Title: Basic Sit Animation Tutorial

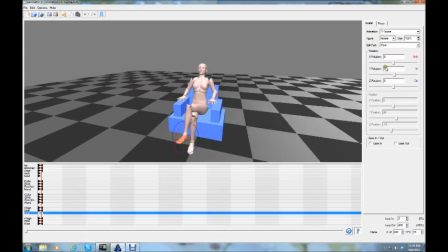(4:17)
And now she's got her leg crossed. And let's not make her so stiff.
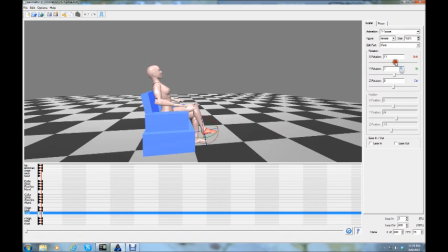(4:24)
So if we want to relax her a little bit, kind of a good idea to drop the foot down a little.
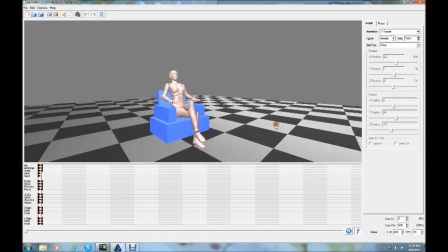(4:31)
Now keep in mind that most women in virtual worlds, when they wear a shoe, especially high heels,
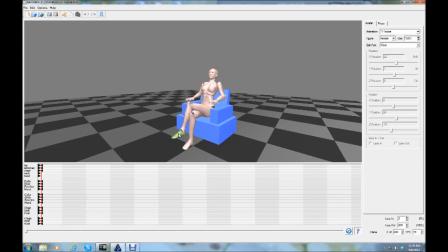(4:40)
they wear a prim foot that accompanies that shoe. Keep in mind that those prim feet are pushed down like so to position the foot like it would be in a high heel.
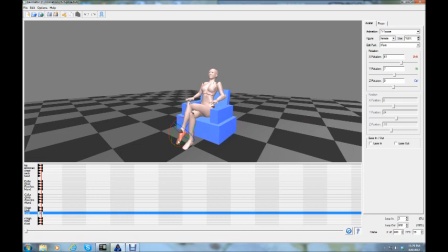(5:00)
Now if you do this with the foot in the animation, Basically, their foot when they sit, comes out looking like it's folded.
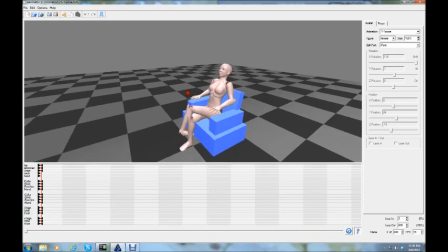(5:12)
Looks completely ridiculous. So, we want to get a more natural hang and not point that toe too far down.
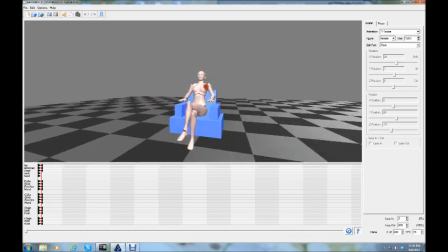(5:25)
So that's our basic sit. She's got her legs crossed
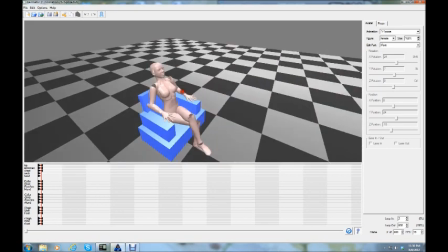(5:29)
and she's in a general position for a decent chair.
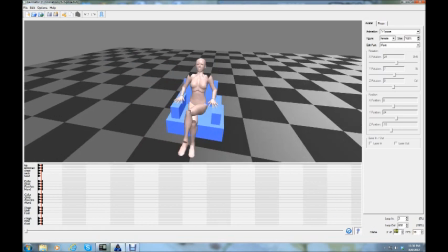(5:37)
Now keep in mind that we talked about this before. We only have 30 seconds for an animation.
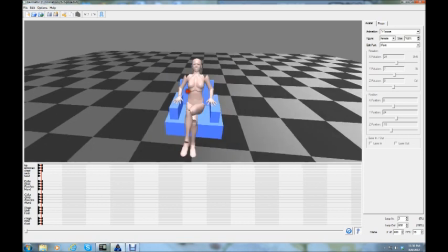(5:42)
That's all you get. So any movement you make is going to be repeated every 30 seconds.
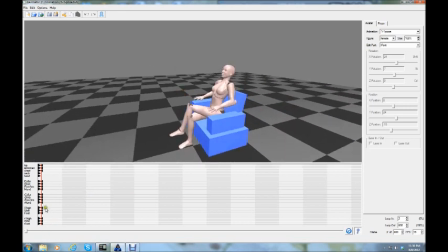(5:54)
So let's decide on our movement. For myself, I think we're going to flip her hair a little bit. So we rotate her hand.
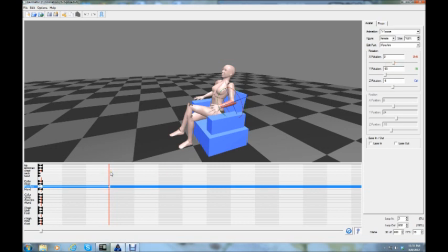(6:08)
I came out 1.5 seconds from the very beginning. 30 frames. At 20 frames per second, that's 1.5 seconds. What we're going to do is rotate her arm up
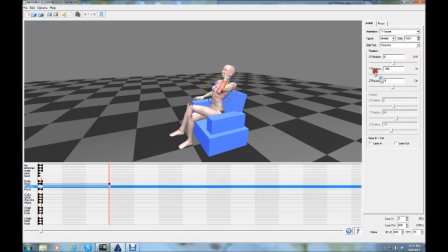(6:30)
so that it looks like she's flipping her hair. Now keep in mind that most of the time
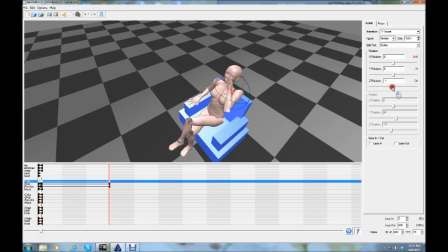(6:39)
when the hand is supposed to be close to the head, it actually needs to be touching it. Or quite literally into the head. With as long as most women make their arms in these virtual worlds, that's going to happen.
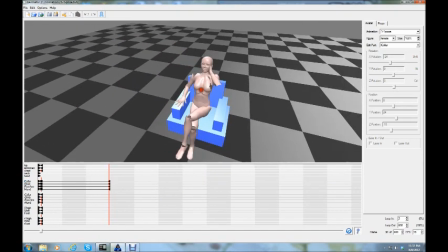(7:00)
So, we've got her hand up, what will be next to her head.
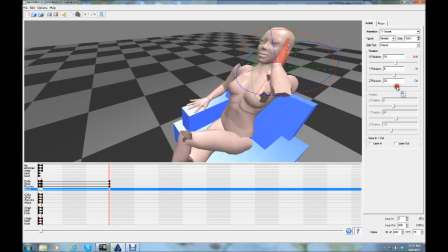(7:10)
And maybe we can back that off just a little bit. There we go. That's pretty good. Now that'll look like it's in her hair, but not necessarily in her head.
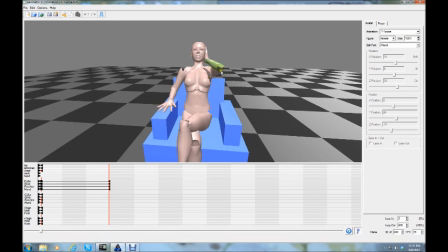(7:25)
And one thing you notice when people move one part of their body like that drastically, other parts of their body tend to follow. So we'll shove her over a little bit that way on the top, and a little bit.
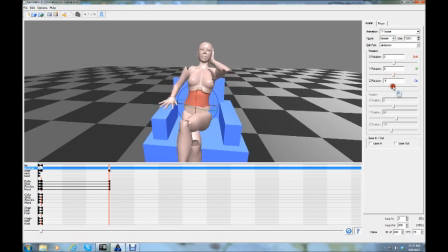(7:41)
Ooh, haha, that didn't work out so good. That happens sometimes, folks. And we'll move her over just 3 degrees right there on the rotation. Now keep in mind that we've moved
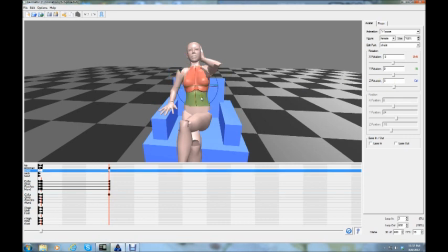(7:56)
her upper 3 degrees to the rotation and her midsection 3 degrees. So we need to bring her arm out 6 degrees. There's 5.
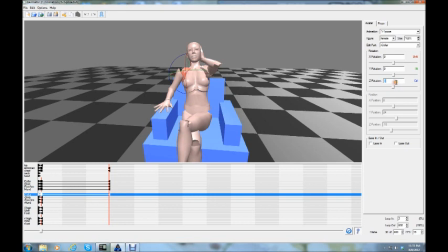(8:14)
Whoops. A 2 will make it 6 degrees. Now if we watch this hand, let's cross our fingers, it should stay in a general position.